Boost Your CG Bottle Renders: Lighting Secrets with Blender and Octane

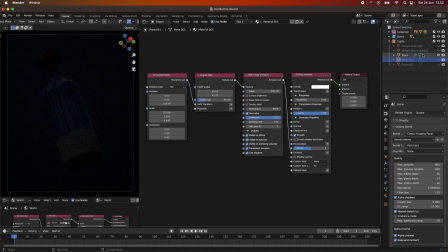(8:13)
So I'll turn this one off again so that we only have our HDRI. And then I actually added a top light up here. So I wanted just, kind of like this reflection here.
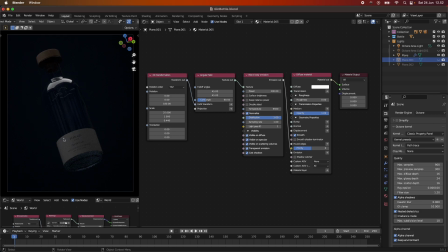(8:26)
I also like this one, and just to fill up a bit of the shadows on our label and also our top cap here. And but I didn't use
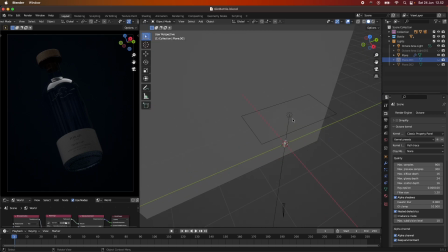(8:39)
I just used an Octane area light from this, just to show you that it's also possible to just use like the normal if you want the kind of harsher.
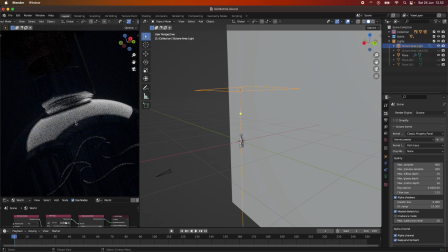(8:48)
If I scroll in here, you can see we get these harsher reflections here. So if that's the look you're going for, you can also just use just a normal area light, and you can see these nice reflections that we get on our also embossed
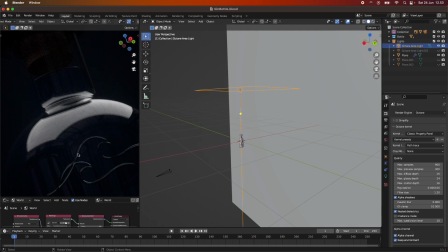(9:06)
texture here, which is a bump map actually that I made, just like a wavy kind of things. I will show you this also in another tutorial, how we texture the bottle itself with the glass shading and the liquid and the bottle cap, and how we UV unwrap the bump map and make the label also.
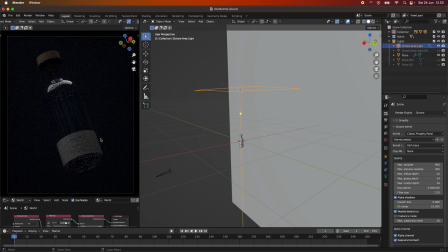(9:26)
That's coming up the next one. So I had added this area light here.
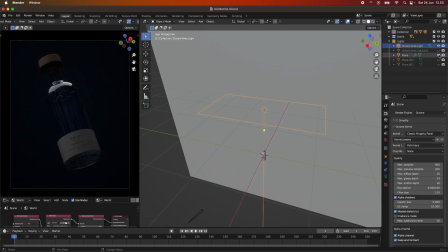(9:33)
And another thing that I did was, if I turn this one off,
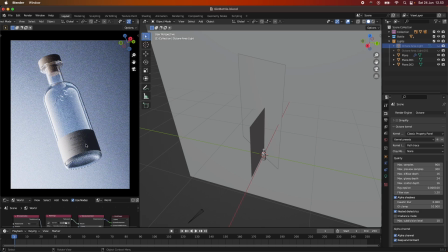(9:41)
I thought that this label here was a bit too dark. We really want to see what's on this label here.
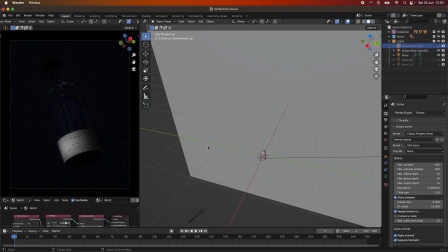(9:49)
So what I did was I created another area light just to suddenly light up the label here.
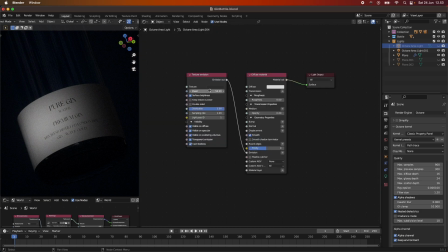(9:56)
And we can play around with this, of course. We can, you know, add a bit more power to this. Oops, it was the wrong one. And we can also, I'm just using an Octane Arrow Light. Of course, I could also have done the plate again.
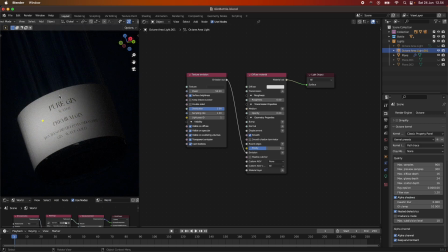(10:13)
Just would take a bit more time to set up. But I think this is fine for our light here. I know there's a bit of reflections down here, and you can play around with the scale and all those things just to kind of get rid of this and just affecting the plane itself.
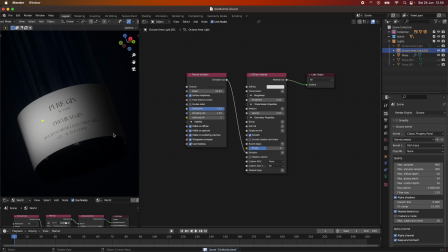(10:31)
I haven't quite figured out how to do the light link in Octane yet.
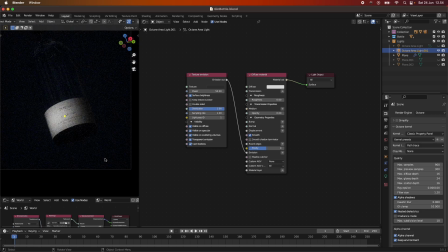(10:36)
I've just been using the lights and doing these things here, as I'm also normally using with using cycles. But this would be like a real case scenario where we would just have to light this part here.
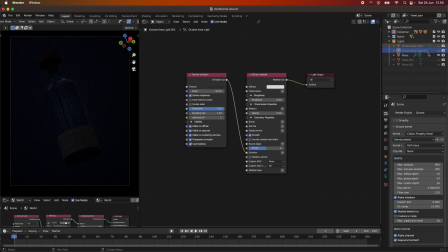(10:51)
So when I start to add all of the lights, you can see that the scene is really building up.
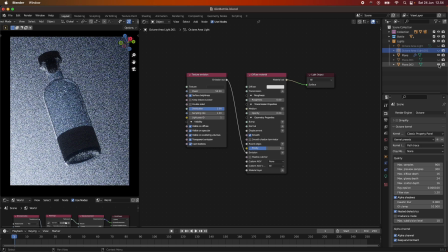(10:57)
So we start to have the backlight that's just lighting up the backdrop and our
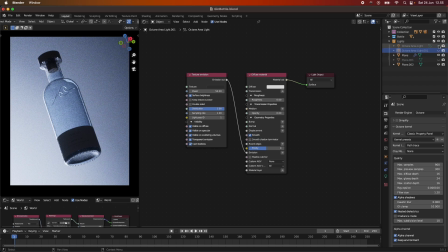(11:05)
liquid and glass shading. Then we added like a nice gradient fall off to the bottle, high reflecting and making like a smooth gradient shading to it,
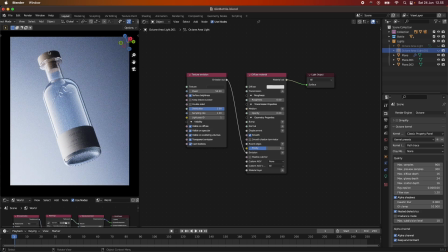(11:20)
also lighting up the label and the cap up here. I think this part looks really nice in particular. Then I just added like a top light just to give a bit more reflections up here and fill out some of the shadows also on the cap and the label itself.
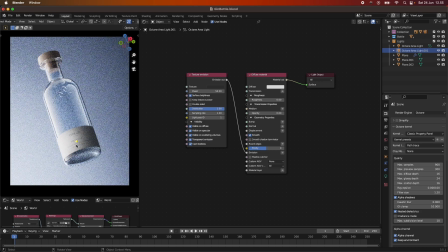(11:38)
And then I just added the area light down here just to fill up some more shadows on the label itself. I don't mind it going a bit dark over here. I think it's just a nice contrasty look. But we can now see that it says pure gin here, something about water.
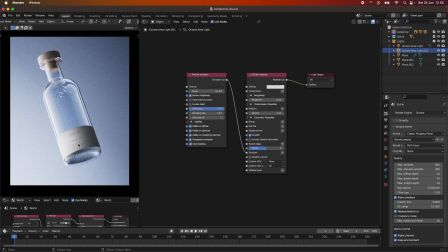(11:56)
I don't know what I wrote, but. And you can see we also have the bumpy stuff down here lit up nicely, and our bump maps are nicely lit up, as well as our cap up here and see through the glass here.
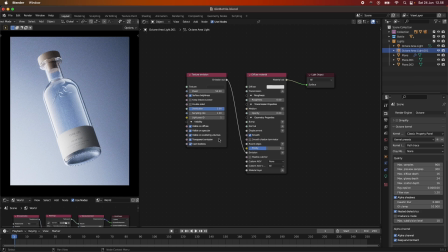(12:14)
So yeah, so this is just how I went about the light setup.